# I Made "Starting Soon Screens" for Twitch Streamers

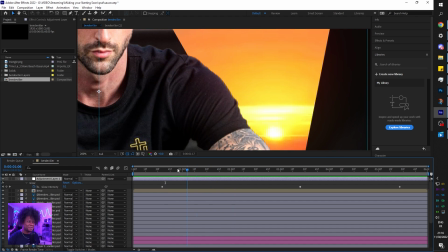One thing that I did that might not be visible, I don't know if you catch it, he's actually moving his shoulders.
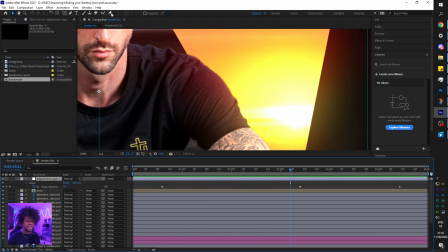And the way I did that is I used the puppet pin tool, puppet position pin tool.
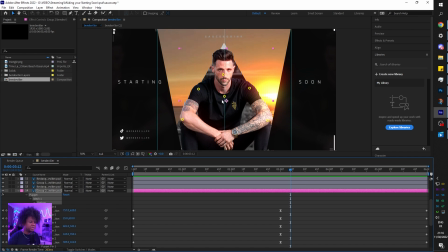If I go there to deform, and as you can see, I placed a bunch of basically puppet pins.
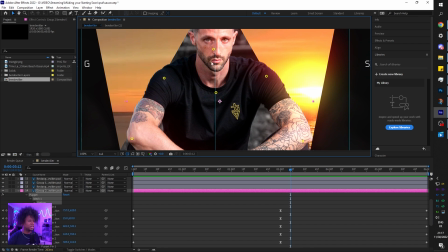And this allows me to move my mesh in a way that I want. I try to go with like kind of like a skeleton type. I wanted to move the head, which is why I actually had this background filled out.
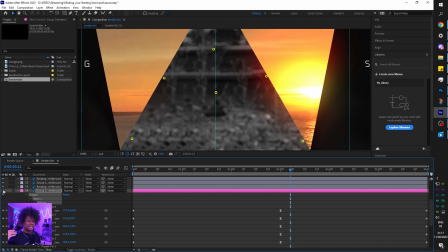Because when I was moving the head, the other layer of him basically was showing through, and I didn't want that.
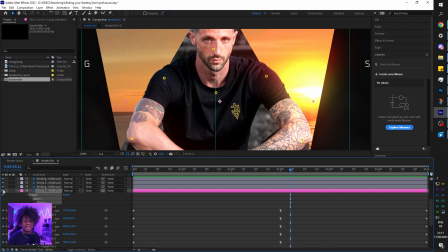So I had to go ahead and really fill that background so that there's nothing when he moves. But then moving the head was weird. I couldn't get the neck to move properly. So I decided, why not just make him, you know, kind of like he was breathing. But I made it so subtle that it's barely visible unless you go really fast.
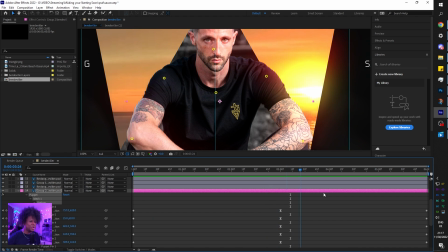But he's alive. He's breathing, right? You can see that. Anyways, little subtle details that I just like to add. Let's see the final product. And here it is.
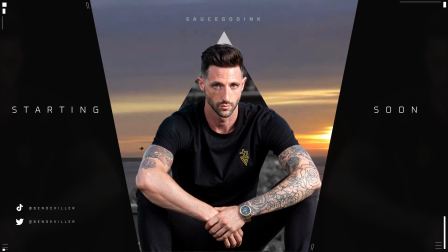Loops within itself perfectly. Glows, and the shoulders move a little bit, just a little bit.
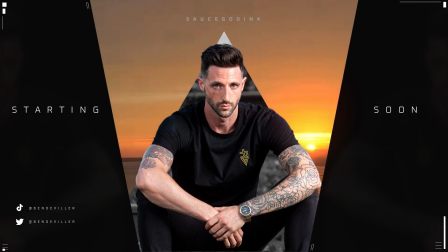So of course, to all of those starting soon screens, what you can do is add like a counter.
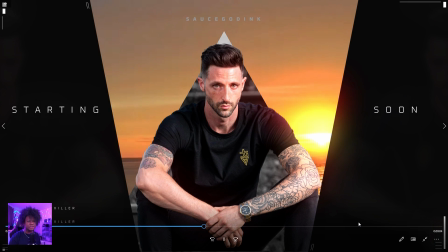If you want to put chat, for example, bottom right, there's an empty space here. You can put chat there, basically to keep it still active for the people who are waiting for you to start. If you have something like a social bar, you can put that at the bottom here to thank your new followers and all of that. They're still customizable. You can still add stuff on top of that. Anyways, let's check out the last one.
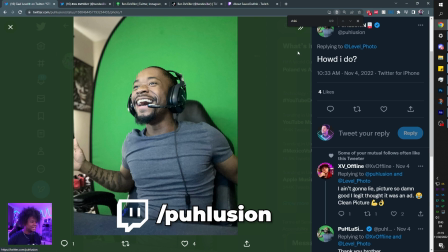This one I really enjoyed. It's from Puhlusion. I'm not sure how to pronounce it, but basically I really love that image.
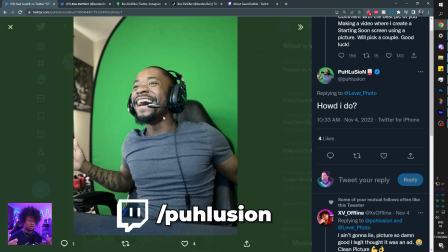The smiling, the energy, it's very dynamic. It almost looks like a stock photo for a gamer, you know?
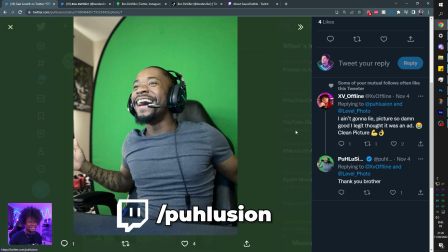Someone even commented saying that they thought it was an ad. This is like ad worthy. Let's see what I did with it.
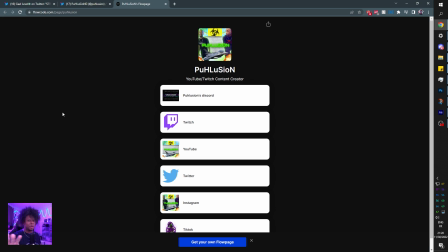Just like everyone else, I went on the link tree, so it's super important for you to have all of your links on your Twitter.
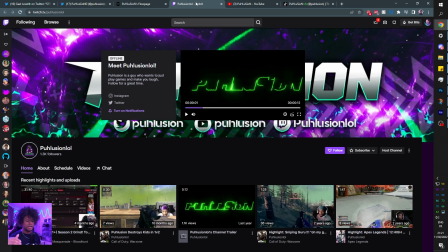I checked out their TikTok, their YouTube, and their Twitch, and one thing that struck me was the banner.
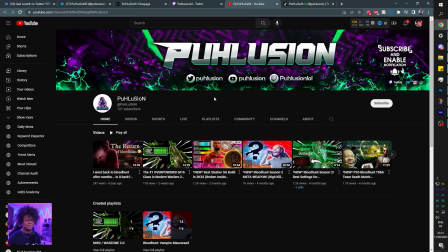So there is some quote-unquote professionally made artwork on this channel already,
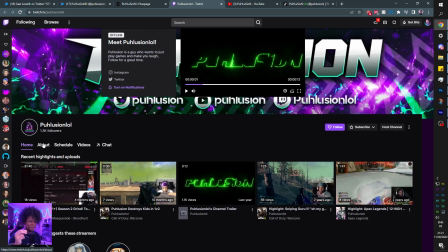which got me excited because I love especially helping people who already really have a foot in, basically that are really trying their best and care about their brand.
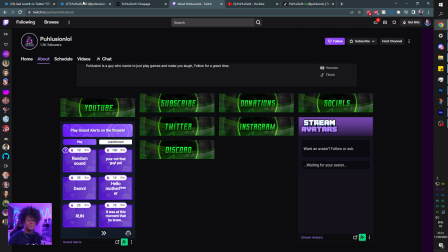So seeing that the color green was part of the color scheme is actually beneficial for me because the main color here is green.
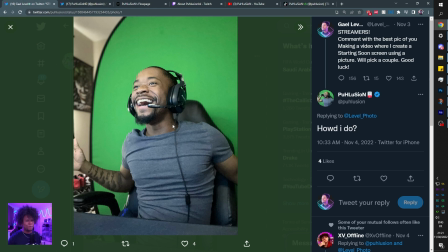So if I have to cut him out, I don't have to do anything wild in order to make him match. So here's what I did.
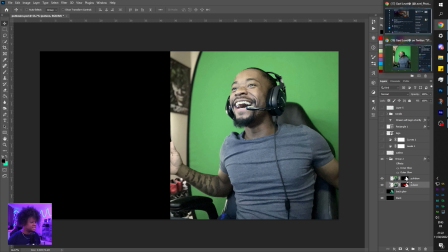It is a portrait image, so I scaled, put it in place, and then I had to get rid of the background, which I did.
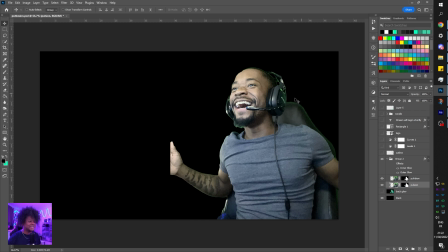Boom. So now, as you can see, what I was talking about is how much green actually spills into the mask. Not an issue. So the first thing I did is basically go back with a brush and create a manual glow. So I had to basically draw out that glow just to put more emphasis on places where the green was.
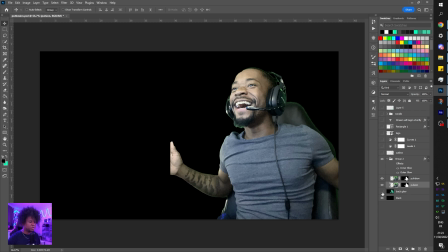For example, the forehead doesn't have a lot of green, but like the chair has a ton of green. So there will be more glow on this side than needs to be over there. Another issue that I had was the hand is cut out, right? So I have to put something on top of that to basically hide the fact that it doesn't extend. Now the photo is not as detailed that I thought,
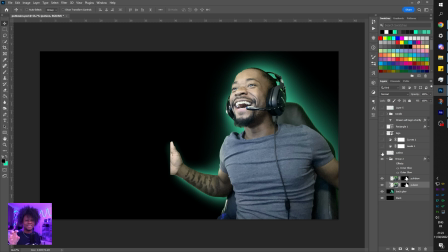so what I did is kind of like add an effect that would basically fake details and kind of give it like sort of a comic book feel. I created outlines basically, and I just added that. I don't even know if you can see.
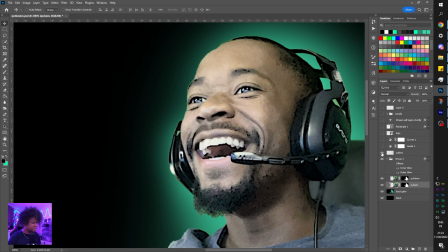But basically, if you look at here, you're gonna see extra contrast due to just adding outlines. If I turn all of those off, there you go.
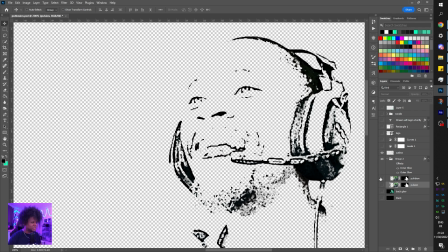So this is the mask that I created, and this goes on top of the picture and creates a better image in a way.
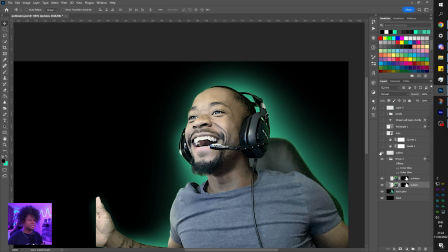Not only creates contrast, but also it sharpens the image at least. Then of course I had to color correct it.
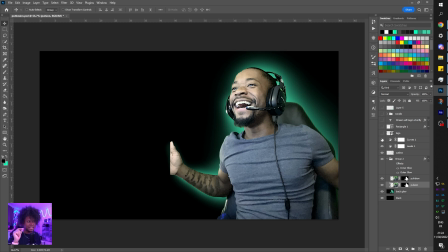If I had more time, if I took more time, what I would do is basically go ahead and dodge and burn it in order to emphasis on the highlight, the depth, just like I did with Sachi.
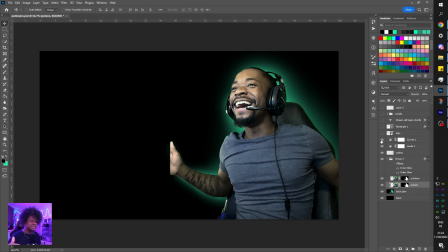But I didn't have any time, unfortunately. So I just went ahead and I lowered the opacity because it was slightly overexposed, just so we can bring some details back.
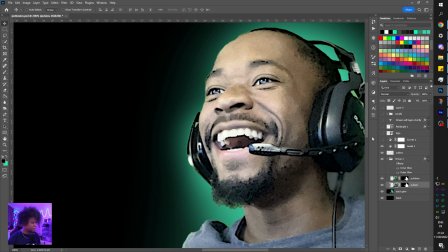For example, in the mouth, you can see like we're getting very bright. Here is like more balance.
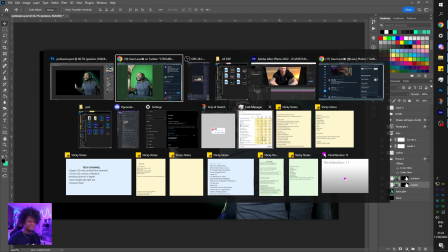We're getting more skin tones here. And then something that was kind of difficult for me was to extract the logo.
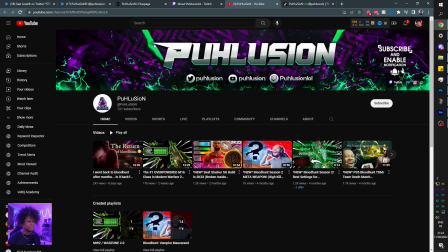So I took this banner, I literally took a screenshot of the banner, and I had to actually go ahead and cut out the logo out of it, which I managed to do.
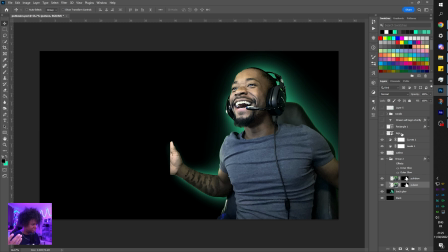I don't have anything to show you like the background because I merged down everything, but basically here it is. Now I had the logo, and since the logo looks really cool, it can be like the most prevalent thing on screen. It can be like the attention grabber of the screen. So anything I did next wouldn't really matter.
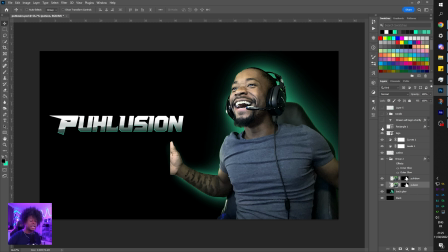This already looks pretty cool. I just have to do something to block the hand, which I came up with a rectangle that kind of have a similar graphic style as the logo.
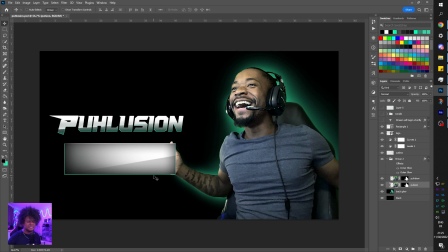So we have that bevel emboss that is mint color. We have the gradient, we have the shadow. And what I ended up doing is putting the text inside of there. Nice. So it says stream will begin shortly. I wanted to change up the text a little bit because starting soon is what you see everywhere.
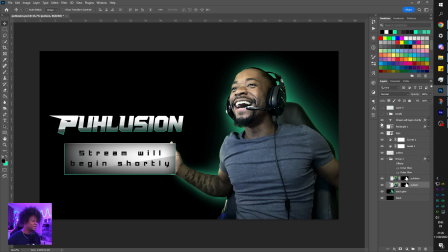So for this one, I don't know. I was like, hey, I don't want to put starting soon, right? And the only thing that was left here was the social. Nice. So I went with like a more stylish. I made sure that Puhlusion was the name on those 3 platforms, and it was.
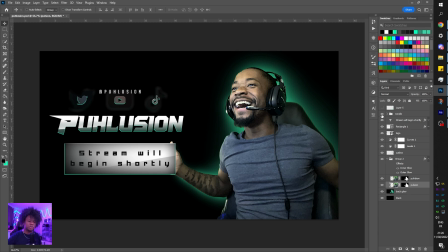So I only have to add it once. So at Puhlusion on Twitter, on YouTube, and also on TikTok, which is really nice. Fun fact, their name is not at Puhlusion on Twitch. Their name is Puhlusionlol on Twitch.
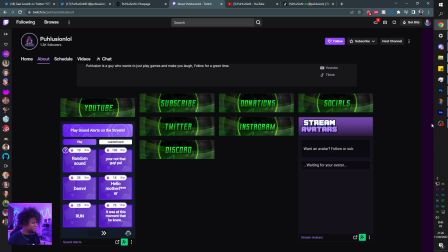So thank God we're doing this for Twitch, so you don't have to put Twitch in there.
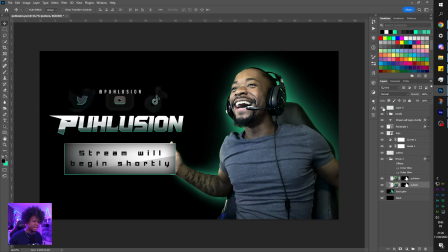All right, and then right before I stopped, I went ahead and just added a little bit of glow just to emphasis on that color. One thing that I kind of messed up is that I didn't take into account the purple as much.
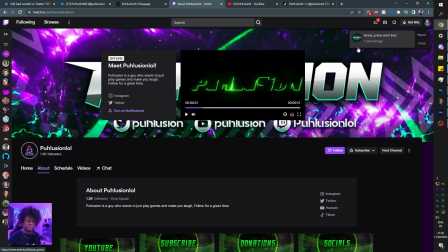I think I should have added more purple, but thank God we were gonna put this in Adobe After Effects, and we have more chances basically to add some purple.
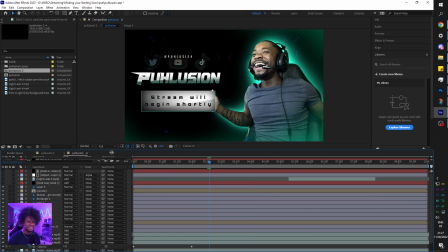Okay, again here we have a we have a ton of layers, but a lot of it is basically stock footage from multiple things.
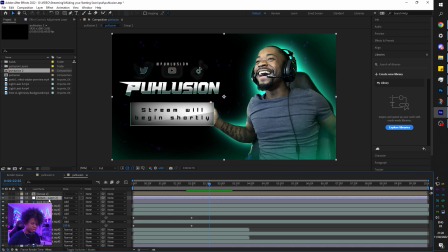One of the things I wanted to do is a little pulsing glow. If I press U here, I'm gonna see my keyframes, and basically on him, I added that pulsating glow. In the background, you can see the purple embers, sparks and embers, and I also added a glow over there.
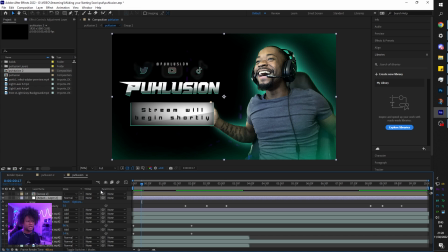Really short little glow, right? So we have embers in the background. What else do we have? I found a stock footage basically because I saw some arrows in the banner.
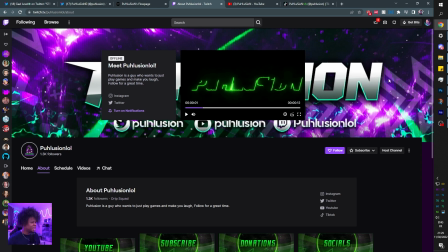I kind of rushed this one, I'm not gonna lie, but I saw some arrows here and I thought, okay, I just need some like graphic design, motion design basically of arrows moving and something like that,
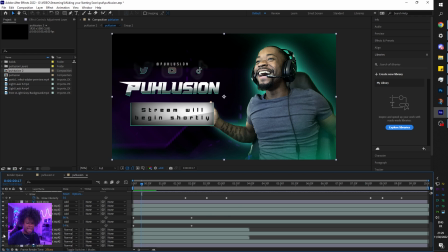and maybe it will be a good recall to that. So we have some in the background that are purple, but I also added some that were green. So top is gonna be green, bottom is gonna be purple. So it fills out a little bit well. There's more, well, I say green or mint or teal, whatever you wanna call it. I should have put more purple, but I think it looks pretty good just like that.
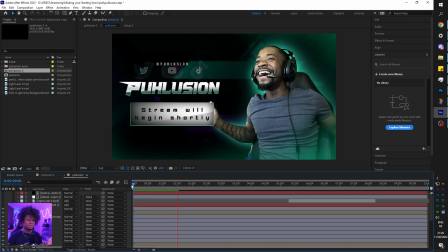My problem is that only the background with a little bit of glow wasn't enough, so I decided to do more. And as you can see here, I have a mask, and that mask is basically moving, so I can have one of those shining effects on that little square right there, and it goes through.
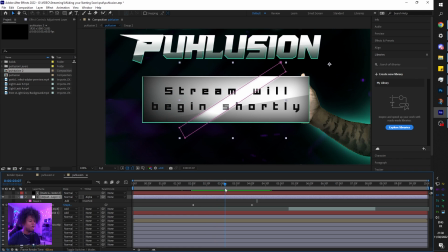Boom, just like that. That's just the mask with a glow on an adjustment layer, just going through, just animated, and it goes out, boom.
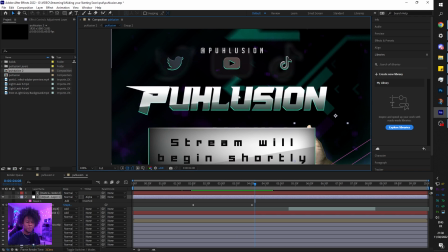Easy. Another thing I wanted is to actually animate a little bit of the logo, because the logo again is our main piece. It's the most impressive thing on screen. So I went ahead and used Video Copilot's Saber. If you use After Effects, you'll know what I'm talking about. It's basically a plugin that you can use to make like lightsabers, and it has a bunch of presets right there.
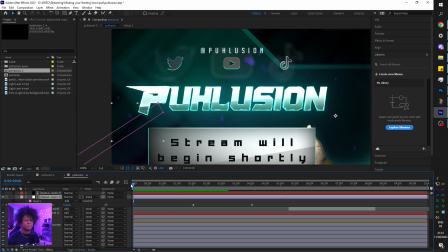And the effect is pretty simple. It's kind of fiery, kind of electricity-y, and it goes like that basically for the whole thing.
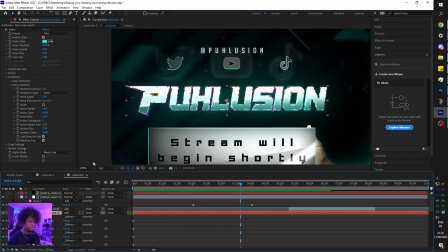Cool thing with Saber is that you don't necessarily have to animate it with keyframes. You can just put a distortion amount and it basically will play that animation. One thing I had to do is auto trace it and create basically a mask for everything. You don't need to know all that. Watch a tutorial on how to use Saber if you're interested.